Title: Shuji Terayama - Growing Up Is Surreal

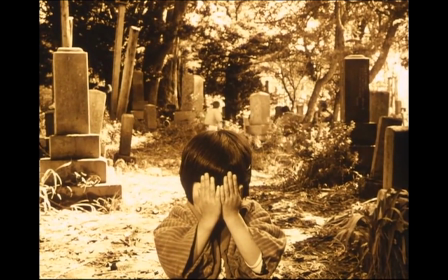(0:09)
Hi, this is Zach, and this is a video about growing up. When we're young, we see the world differently.
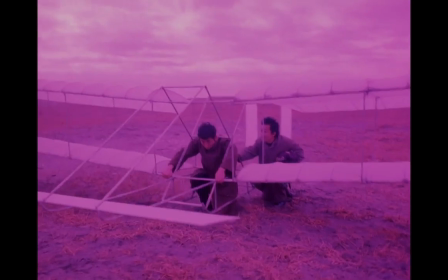(0:17)
Before we fully comprehend the world around us, the foundation of our lives is imagination.
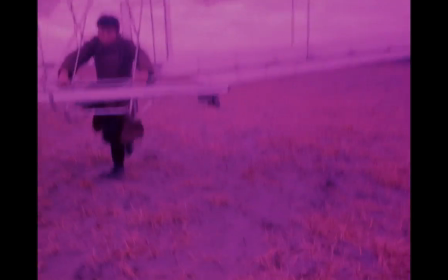(0:24)
So I'm here to tell you a story.
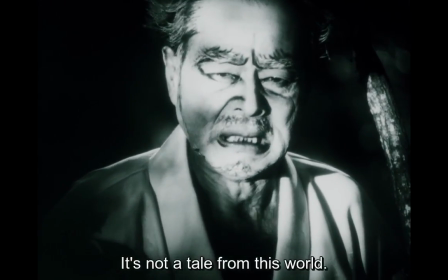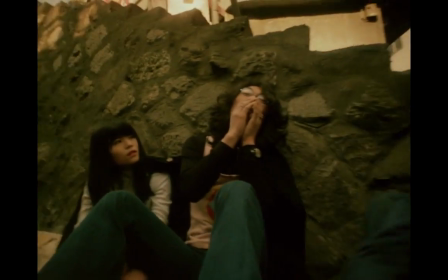(0:31)
A story about Shuji Teriyama,
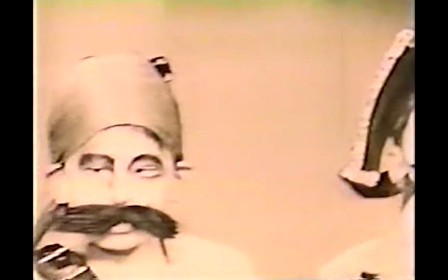(0:34)
who makes coming-of-age films that look through the surreal lens between adolescent dreams and reality.
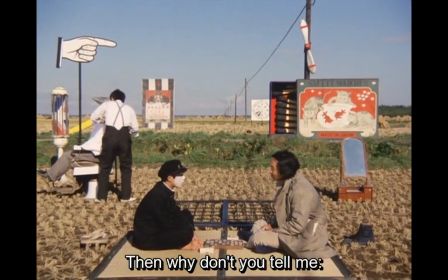(0:42)
He'll be answering our questions about adulthood,
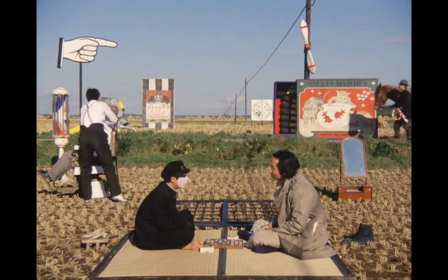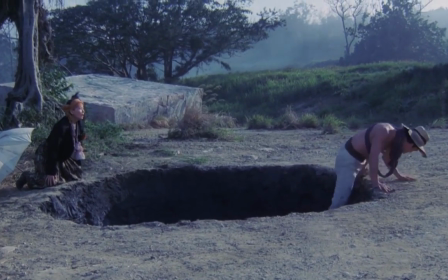(0:49)
Deciphering our dreams about the future, and reminding us that the passing of time is surreal and goes by faster than we realize.
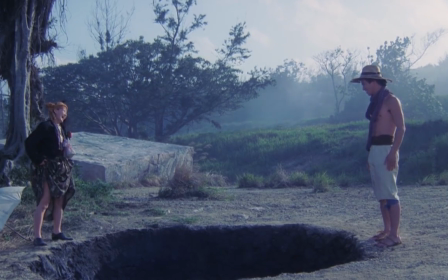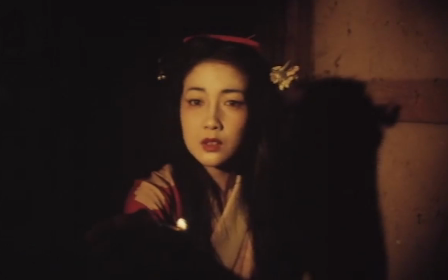(1:08)
A Teriyama film plays out like a Freudian diary, with phantasmagorical images pulled straight from the unconscious.
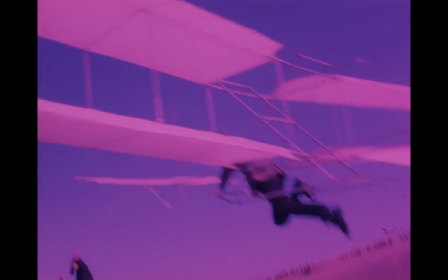(1:16)
And as unconscious material, much is not understood until we reflect on his character's psychological needs.
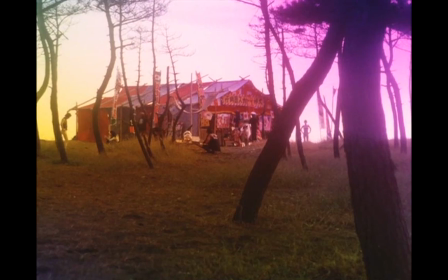(1:27)
Take the circus in the film Pastoral. The young protagonist stumbles upon this foreign and erotic hideaway.
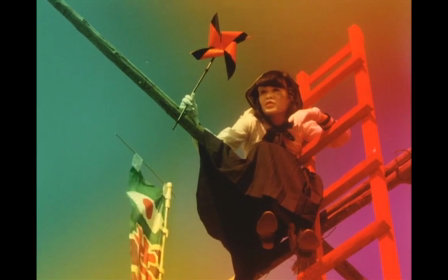(1:34)
It's a recurring setting, drenched in kaleidoscopic colors, a trademark of Teriyama's dream sequences.
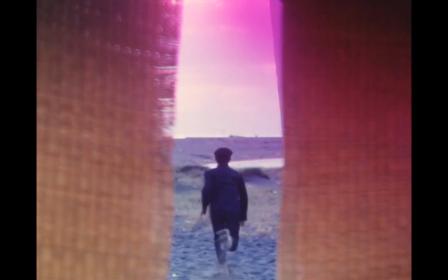(1:40)
It's inherently intimidating because it's a world of adults living the opposite of his traditional lifestyle.
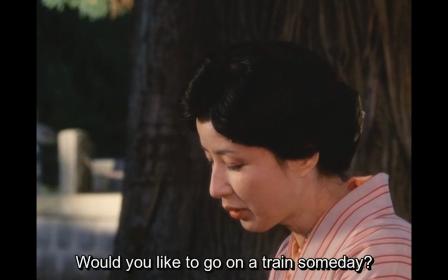(1:47)
But his curiosity still draws him in. He envisions this abstract debauchery because he wants to elope with his older neighbor.
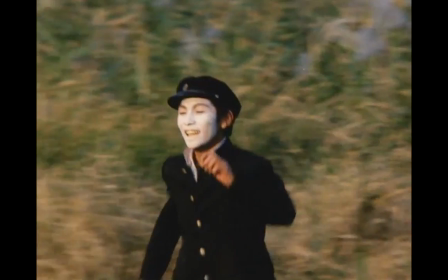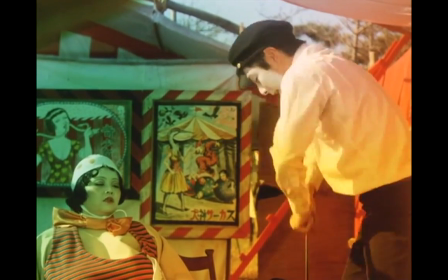(2:04)
But in reality, he lacks the experience with these adult interactions.
It's not good, isn't it?
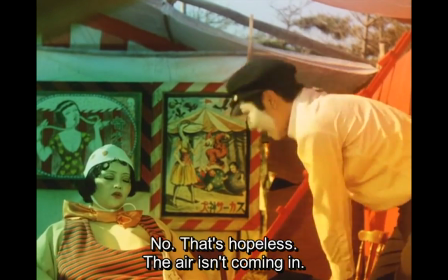(2:11) It's not going to be thrown around.
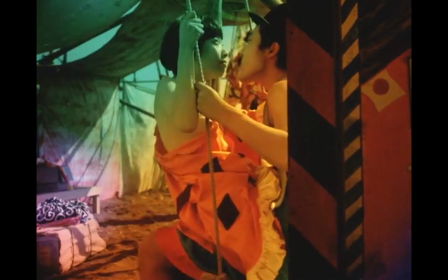(2:14)
And ultimately, we see the circus as no more than a manifestation of his unconscious desires.
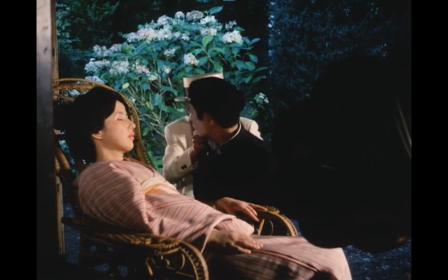(2:21) I'm going to get another one!
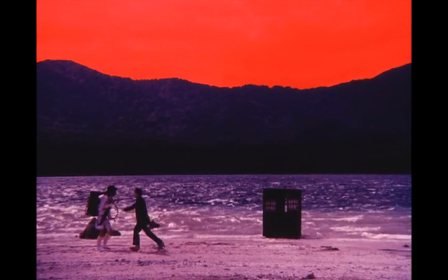(2:26)
Teriyama's dream sequences use vivid, vibrant color.
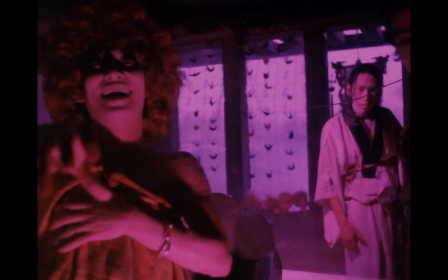(2:30)
He loves using nostalgic green, or unnerving pinks, an aging sepia tone,
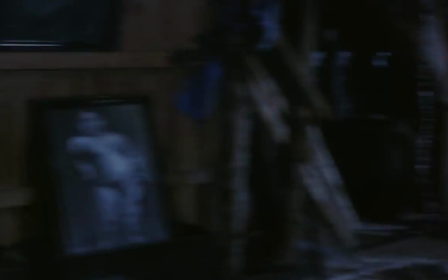(2:37)
which allows him to seamlessly switch between reality and dreams.
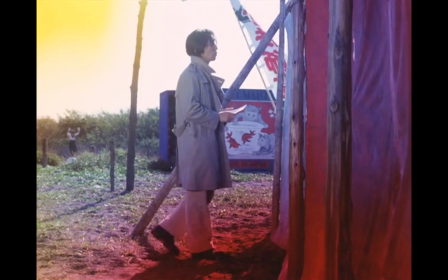(2:46)
Teriyama loves to keep his shots wide to sprinkle movement into the corners of his frame, as well as setting up for surprises.
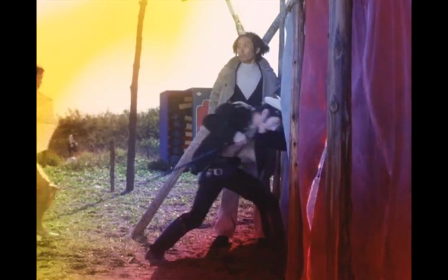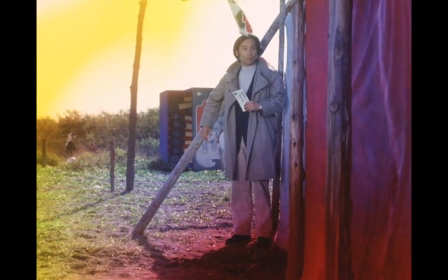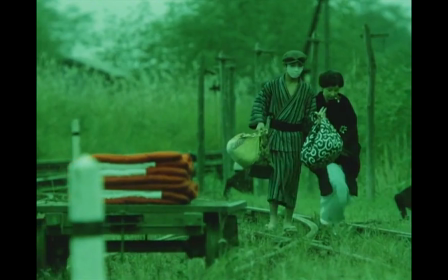(3:06)
These distinct sequences allow for a non-linear approach, where he can easily transition between these realms without losing the viewer.
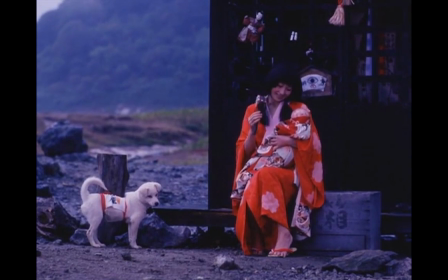(3:15)
He utilizes the distinctiveness in his dream sequences to carry much of the film's thematic weight through vignettes.
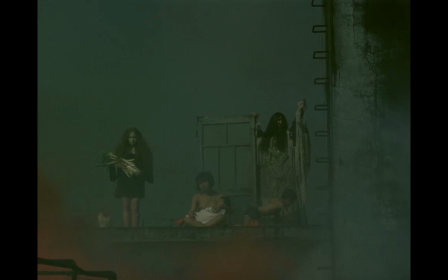(3:26)
Much of these vignettes are ostensibly unrelated due to their non sequitur placement. But they're not here to bore you.
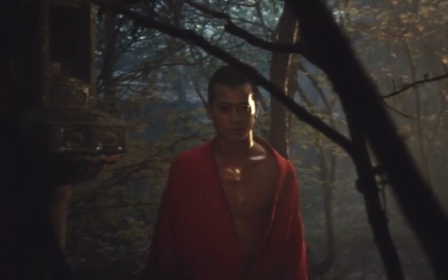(3:37)
They're often jarring,
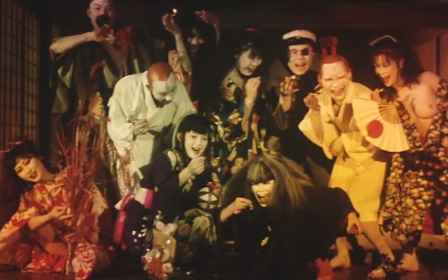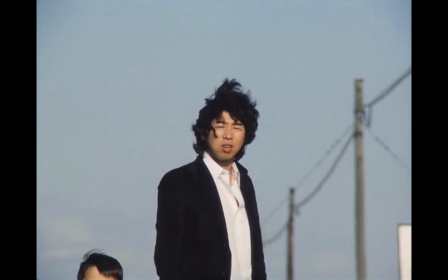(3:47)
cryptic, or just...
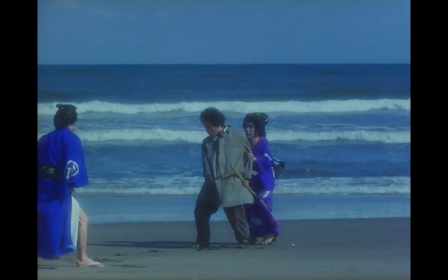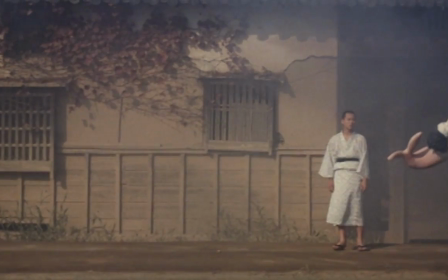(3:58)
So how does Teriyama use these vignettes to enhance his narrative?
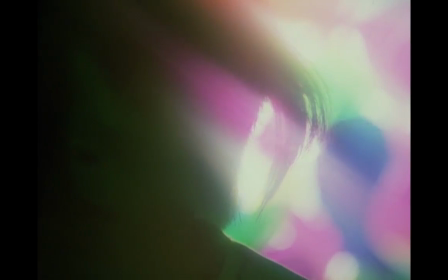(4:04)
My favorite example is Throw Away Your Books' stuttering scene. Teriyama's lighting gives us no choice but to listen.